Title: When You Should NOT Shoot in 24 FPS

We get it. You're a filmmaker that shoots at 24 frames per second for that filmic look, but here's eight times you should never shoot at 24 frames per second. Number one, old-fashioned films. If you're shooting an older film and you want to have that vintage look, steer clear of 24.
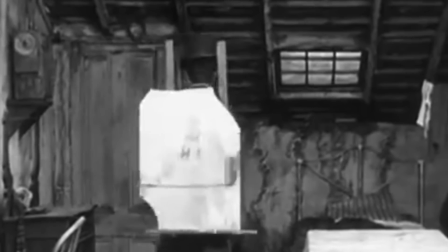0:16 In those days, film was projected at 16 frames per second, meaning everything from Melies to Lumiere was filmed well below today's standard of 24. Number two, classic animation. With CGI, animation is rendered at whatever frame rate the filmmaker wants.
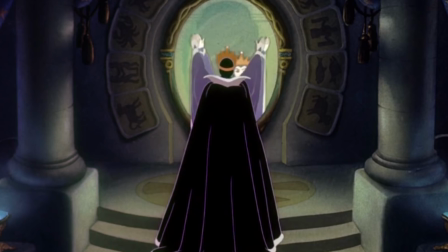0:28 But in the old days, when animators painstakingly drew or photographed every frame that wasn't the case in those days the standard frame rate was 12 not 24 so
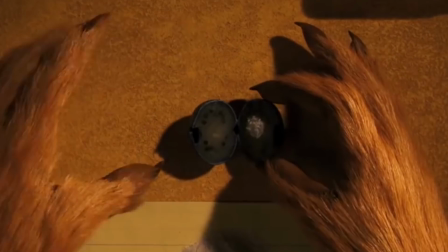0:36 to mimic that look many animators like wes anderson and fantastic mr fox continue to shoot animation at 12 frames per second number three action sequences how do you make kick-ass action look a little bit more kick-ass well try shooting it at a slightly lower than 24 frames per second by playing back footage that shot at either 21 or 22 frames per second at that full 24 the slight speed up makes the motion just a little
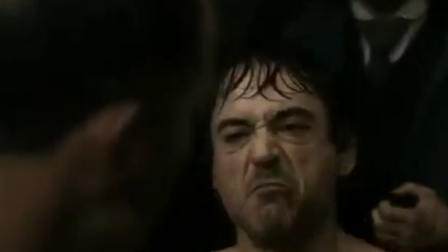0:56 bit snappier you can see this in films like sherlock which shot all of its fight scenes at 22 frames per second. Number four, television, or the video look.
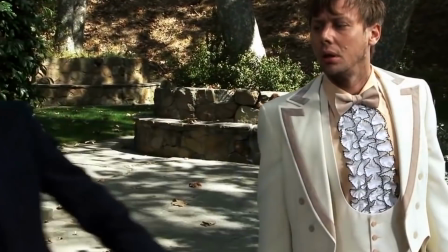1:04 Believe it or not, almost all TV is played back at not 24 frames per second, but 30, because 30 used to be the highest our broadcast tech was capable of. And while nowadays TVs are capable of playing at much higher frame rates, because 30 was the limit for so long, 30 has actually become the look for sitcoms, soap operas, and reality TV. Number five, commercials or epic B-roll. With displays now capable of 60, 120, or even 240 refresh rates, many productions see it at a higher frame rate.
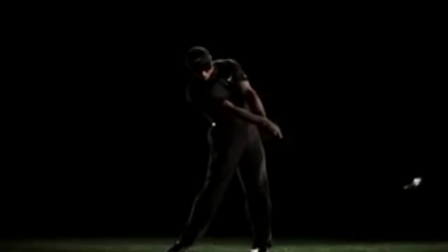1:27 Because of the data sizes, the only places doing this are really commercial houses or premium content channels. But if your production falls into either of the two, it might be time to break away from that traditional 24.
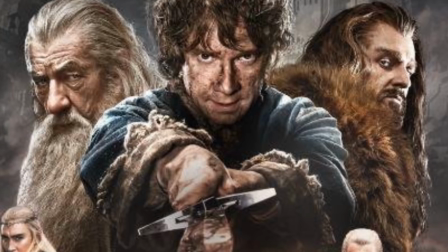1:36 Number six, ultra HD film. Remember the Hobbit? Yeah, those Hobbits. Well, by shooting and projecting at a full 48 frames per second, Peter Jackson made history.
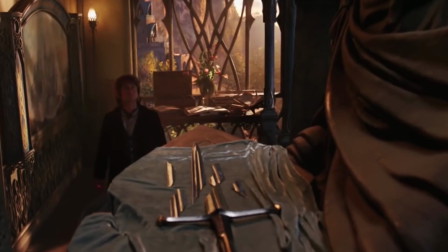1:44 Gave the entire film an ultra realistic, some say video look. And love it or hate it, he did it. And since then, other filmmakers like Ang Lee, Andy Serkis, and James Cameron have or are all set to do the same. Number seven, sports. When shooting sports, the frame rate needs to be much higher than 24 frames per second.
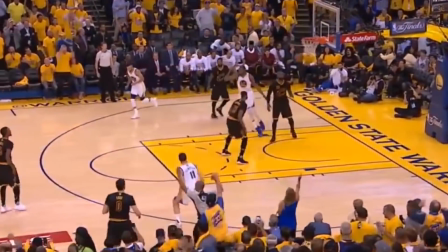2:00 Remember that to slow down footage, you need additional frames per second. The standard for sports is 300. That allows you to slow down for a 30 frames per second broadcast to one 10th the speed. And for high speed playback, your viewer can watch all that action at a higher frame rate. Number eight, science. Whether it's explosions or cellular division, filming for science usually means shooting at a higher frame rate.
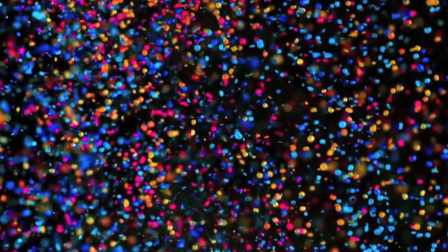2:19 With more frames, researchers can better study their subject. And at NASA, for example, to study the motions of light, They just made a camera that shoots at 1 trillion frames per second. Just imagine the file sizes on that one. So there you have it. Eight times where you should not be shooting at 24 frames per second. But let's open it up to you guys. What's another scenario where you want to shoot at a different frame rate? Tell us in the comments and the best answer will win in M9. I'm Ted from the A-Team and we'll catch you guys next time.